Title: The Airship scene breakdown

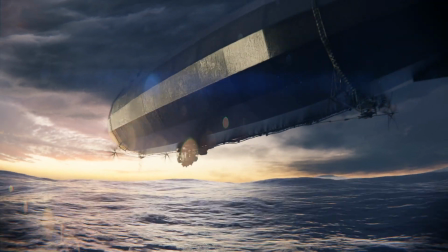[0:05]
Hello! Today I wanted to do a quick breakdown of this particular shot here.
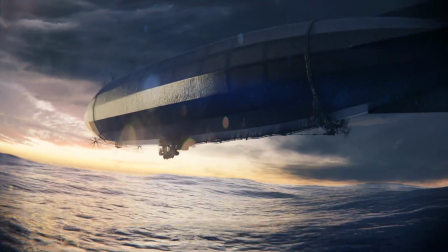[0:10]
It's all made inside Blender, and so I just kind of wanted to give you a behind-the-scenes look on how I threw it together.
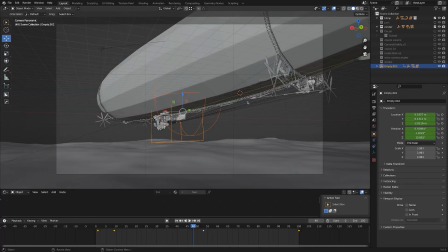[0:16]
So this is the blend file here, and immediately you'll notice I have two pretty big empties selected,
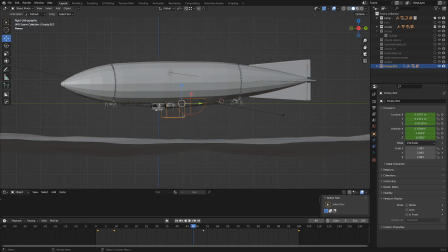[0:21]
and these guys kind of have almost everything in the scene parented to them. For this one, it's animated along the y-axis,
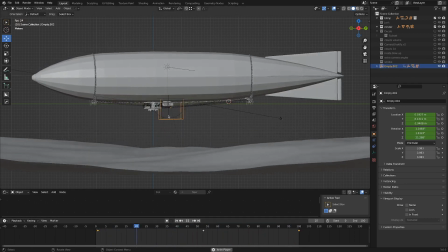[0:28]
and this one, it's just kind of rotating throughout the shot and the dirigible is parented to this
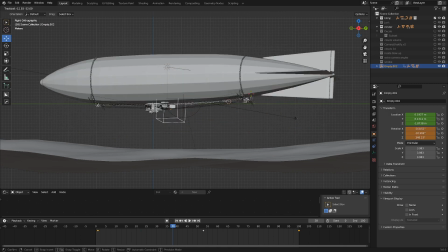[0:35]
square one I have control of all the tiny little parts because there are a bunch of little parts for that and the spherical one is to help
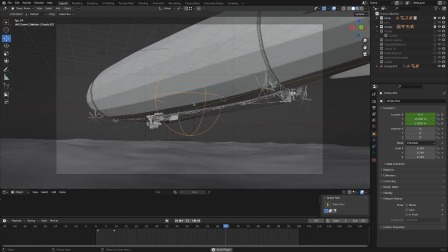[0:42]
it look like the scene is moving forward so the camera is parented to that and the ocean is parented to that and that just makes it look like this
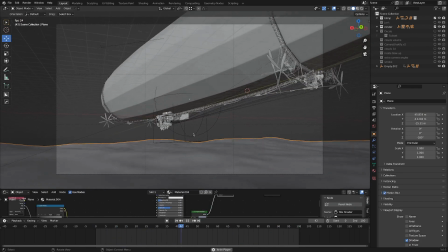[0:49]
dirigible is flying into frame so let's actually start with the environment for this scene because it was a pretty big factor so first of
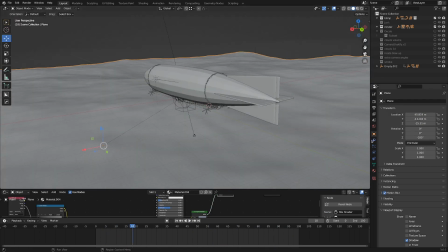[0:56]
all the ocean was actually fairly simple I'll show you some settings here. So we've got a couple of repetitions.
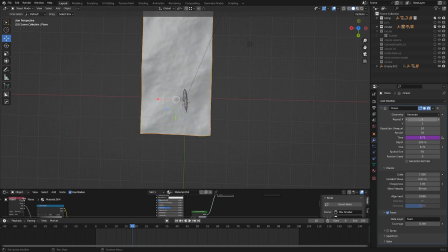[1:03]
You can see it's mostly square and then duplicated actually on the x and y-axis a couple of times.
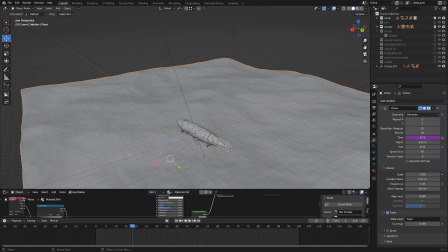[1:10]
And I've got it just so that the farthest away part kind of stretches off camera,
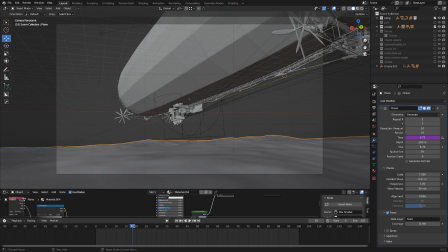[1:16]
just so it looks kind of endless, although it certainly isn't.
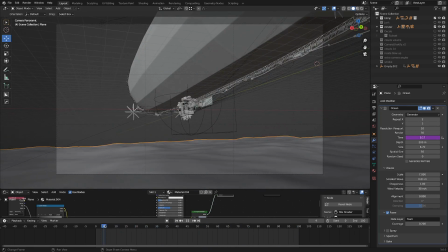[1:21]
And I've also got the waves looking kind of huge.
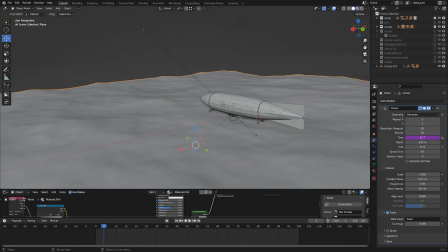[1:25]
And we've got plenty of resolution just to make it look really nice and detailed now the animated value i have here is the time if we select this i've set it to if you just go pound and then frame i've also divided it by 24 so it'll take the frame number and then
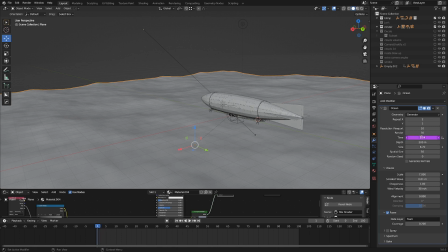[1:41]
divide that by 24 just to slow it down a little bit and so that makes it so this time element is just constantly increasing throughout the shot just so it looks like it's animated the whole time which is super nice you can see all my settings here.
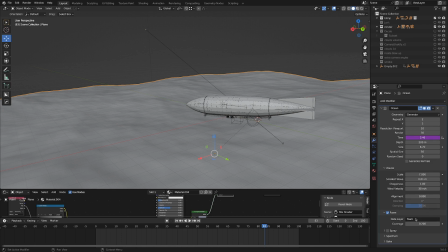[1:54]
I don't really remember what I did for them. I do remember checking foam, however, and so we've got a data layer that says foam here,
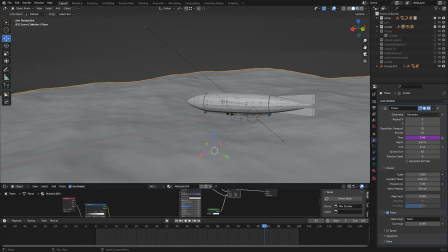[2:02]
and so this data actually ended up making it into the material for the ocean, which I have here. It's fairly simple.
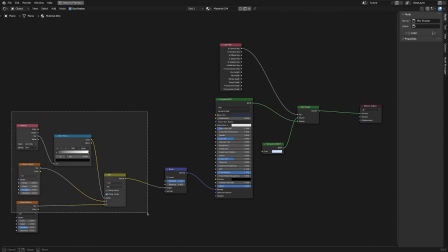[2:08]
A lot of it is actually going right into the bump map,
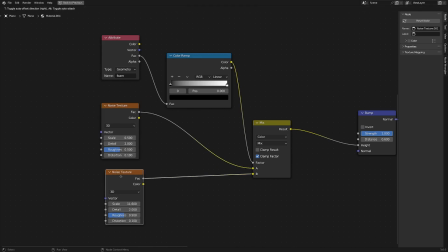[2:11]
so we have a fairly low detail noise texture and a fairly high detail noise texture, and I've taken an attribute node. I've got that foam information just going into a color ramp that isn't really doing anything, but it can be useful for fine control.
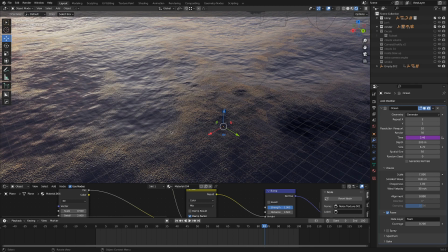[2:26]
And that's mixing the high detail noise with the low detail noise. This high detail area is where the foam was generated, and that's kind of all foam really is.
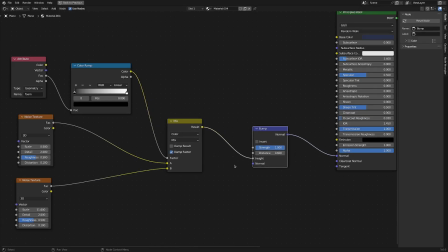[2:34]
It's just really bumpy water. That mix goes into a bump, and that goes right into the height, which goes right into the normal of our principal node here.
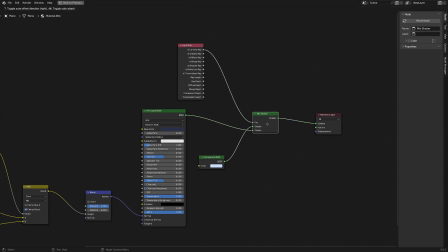[2:43]
Now there's a little bit of node magic here for making certain parts transparent and making it look a little bit more like water, but then you've also got all of this information.
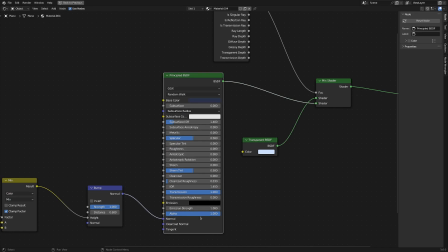[2:52]
I've turned the roughness all the way down, and I think pretty much everything else is default, except for the base color.
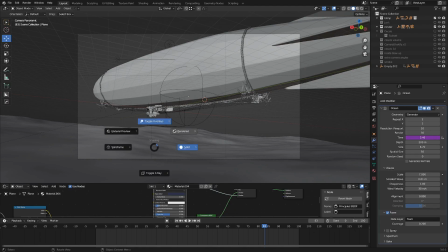[2:57]
So it's very much a hack, and a lot of it is just reflecting the sky, which kind of sells the effect.
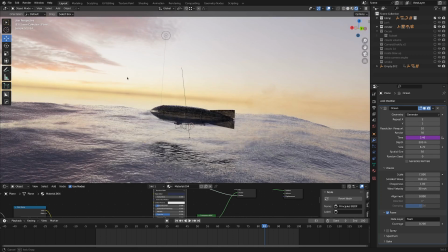[3:03]
So speaking of the sky, I'll jump to the HDRI.
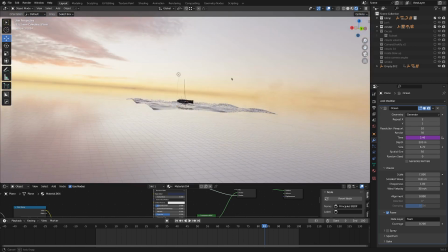[3:06]
It's from HDRI Haven, which is a really nice spot to get skies from, and it's just this beautiful kind of golden an hour with a bit of a storm,
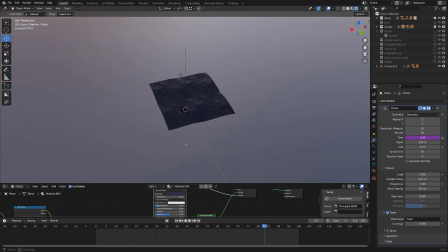[3:13]
and then you can see the ground is probably digitally altered on their part,
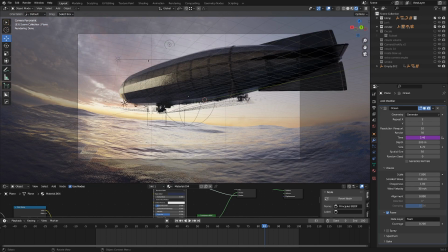[3:18]
but it's nice and shiny, kind of looks like an ocean. So having a nice sky to reflect in your water is a pretty big part of the equation.
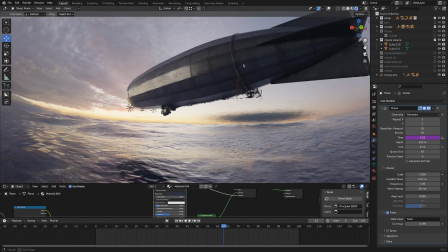[3:25]
Now I've also added some volumetrics, and it's a little bit difficult to see.
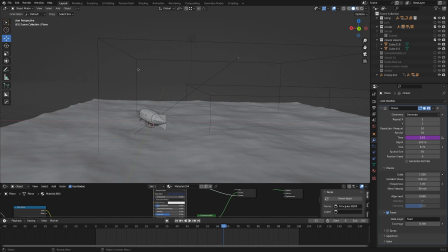[3:31]
Let's go into solid mode. Here we go. This big guy adds a little bit of depth to the scene.
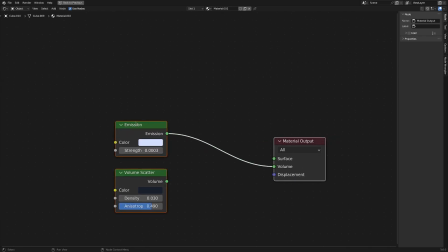[3:36]
If I select it and find the nodes here, you can see it's super simple. It's just a cube with a little bit of emission going into a volume.
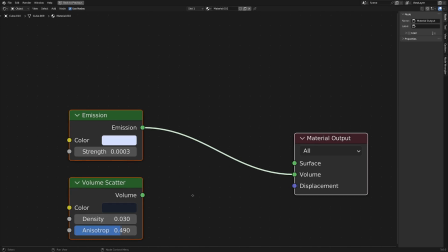[3:44]
I did have a volume scatter going on, but that was just taking a long time to render, and I was impatient.
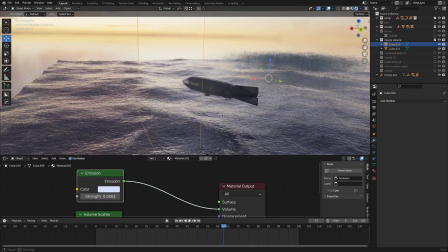[3:50]
So I just threw this in, and that was a pretty quick way of achieving a fairly similar result.
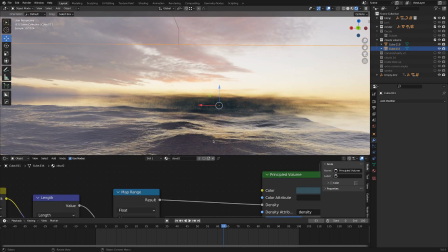[3:55]
Now you'll notice I also have this dark cloud out here on the ocean, which is a little bit mathy.
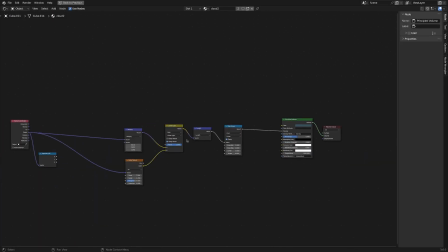[4:02]
I think CG Matter has a tutorial that I followed for the math of figuring this out.